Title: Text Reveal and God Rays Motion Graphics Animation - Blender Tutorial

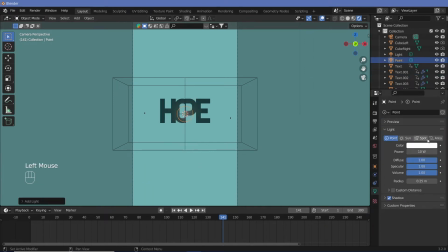8:12 So if we take this that source, we increase its power, let's say maybe a thousand or something. It's great here, but the moment we just move it back on the y-axis, it's like it's not even there.
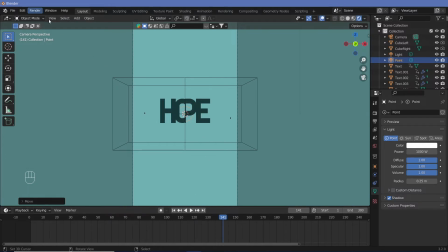8:27 It doesn't even matter. However, we can just render out this particular scene or this frame.
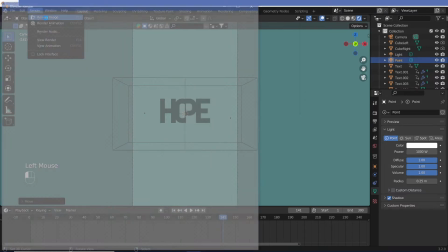8:35 We just take an arbitrary frame, hit render, render image. We let it render and then we close it.
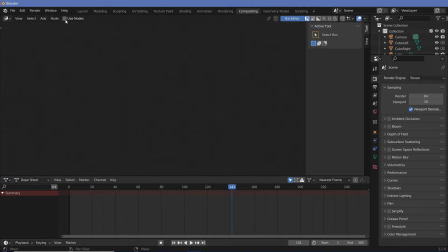8:41 Now we can go to Compositing and click on Use Nodes and it's going to take the rendered frame that we rendered and then we can now mess around with it. So the first thing that we're going to do is we're going to move these aside because we're going to add in things over here, but we also want to see what we're doing.
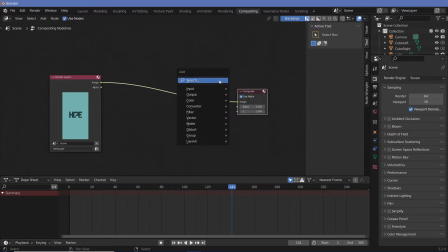9:00 So for that, we need to add in a Viewer node,
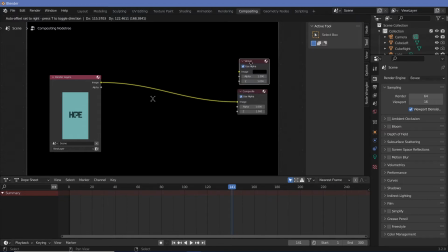9:02 Shift A, search for Viewer and then grab it and place it here. but since we're going to make changes and we want that to be seen on both the viewer and the composite that if we connect it here we'd have to create
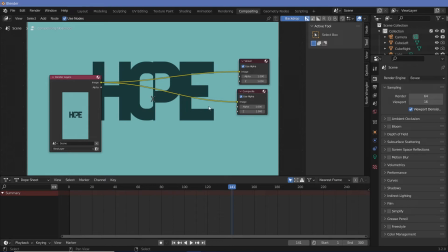9:16 the changes on both this branch and this branch so a nice thing that you could do is you can click shift right click and just drag over a line and that creates a node so now you can just connect that node over here and we can just make changes over on this side
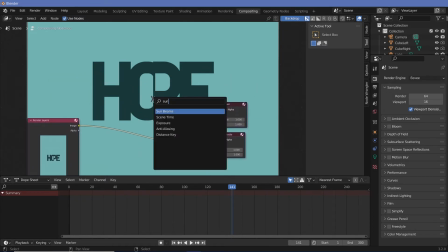9:33 so let's just move that out this effect is literally called sunbeams so
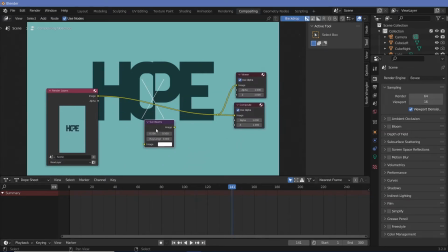9:38 we're going to take sunbeams and we have to add sunbeams to the image for
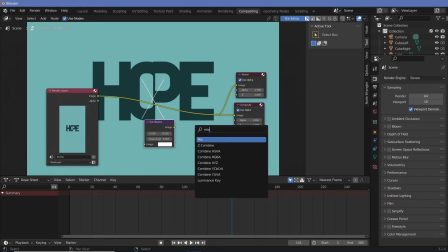9:43 that we have to mix it in so let's mix and place the
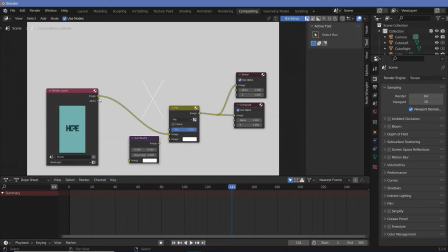9:48 mix over here and then have the sunbeams and put the image into the
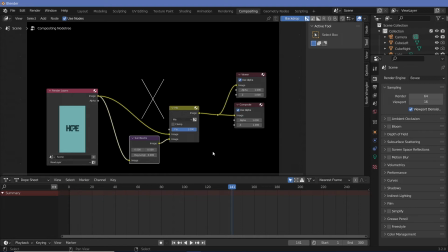9:54 sunbeam and put that in right here now everything goes black and that's because we've set our ray length to zero.
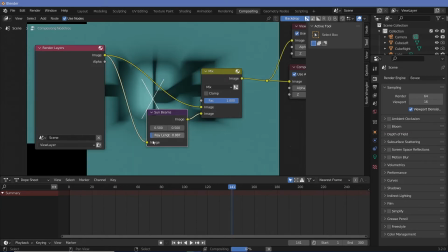10:02 So if you actually start increasing our ray length, you can see how the rays are.
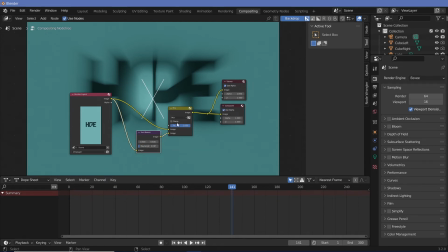10:07 And yeah, that definitely doesn't look great. And that's because we have our mix mode to mix, but we don't actually want to mix it. We want to either add or multiply or darken.
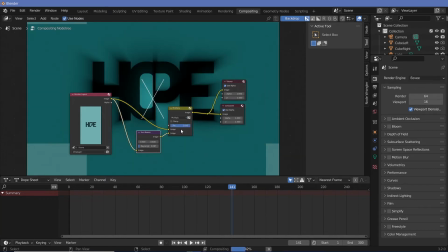10:20 I tend to use multiply or darken, as you can actually see the differences. So this is how it looks when it's being multiplied. let's change the day length a bit.
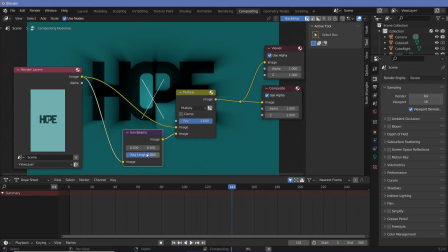10:31 Let's make it 0.8 maybe. So there we go.
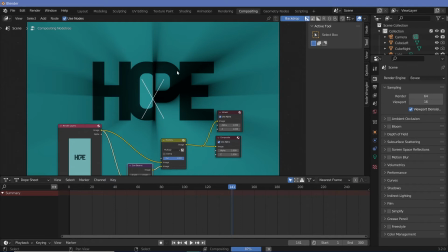10:37 You can see the rays coming out and actually conforming to the shape, the shadows are being formed. However, if you have add, which is what most areas will do,
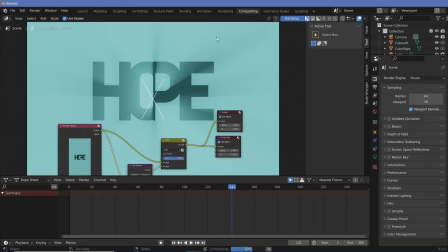10:48 I feel like you can't quite see the rays that well in a light background. So if you have a dark background, it works out really well, but I don't see that effect actually happening in these regions it's really hard to tell and that's why I prefer to use multiply which actually darkens the scene quite
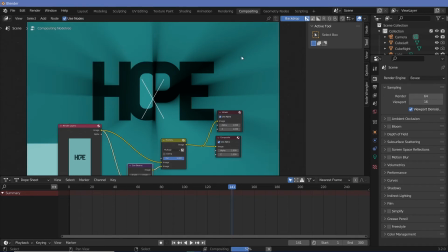11:07 a bit but the effect of the shadows comes out really nicely in my opinion apart from multiply you can also use darken and what that would do is
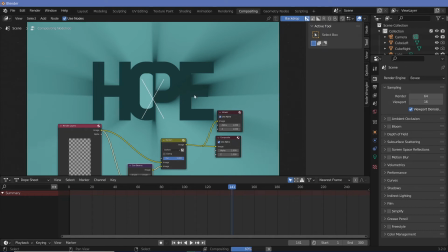11:16 it won't create the letters to become darker so if it was on multiply
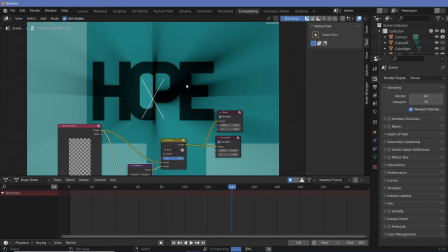11:21 you can see that these letters actually become dark and becomes quite black
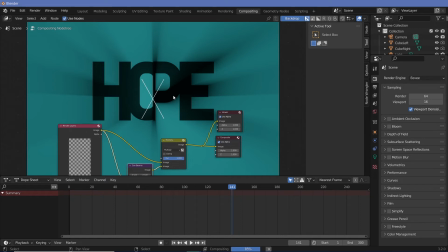11:26 rather than the original color that you had so sometimes that works out because if you did have a light source behind the object it would appear black and you wouldn't be able to make out the color too well
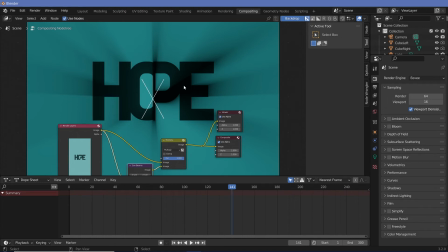11:41 so if that's the look that you're going for it does make a lot of sense and that's why i think I'm going to go ahead with that. But many times you really want the color of the letters to also be seen.
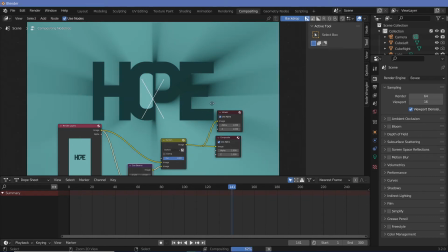11:54 So in that case, you can just change it to darken and the color remains. So this is how you can actually use compositing to get the effect. So now that you have the compositing setup, when you hit render, it's going to automatically composite this as well. And you can render out the animation.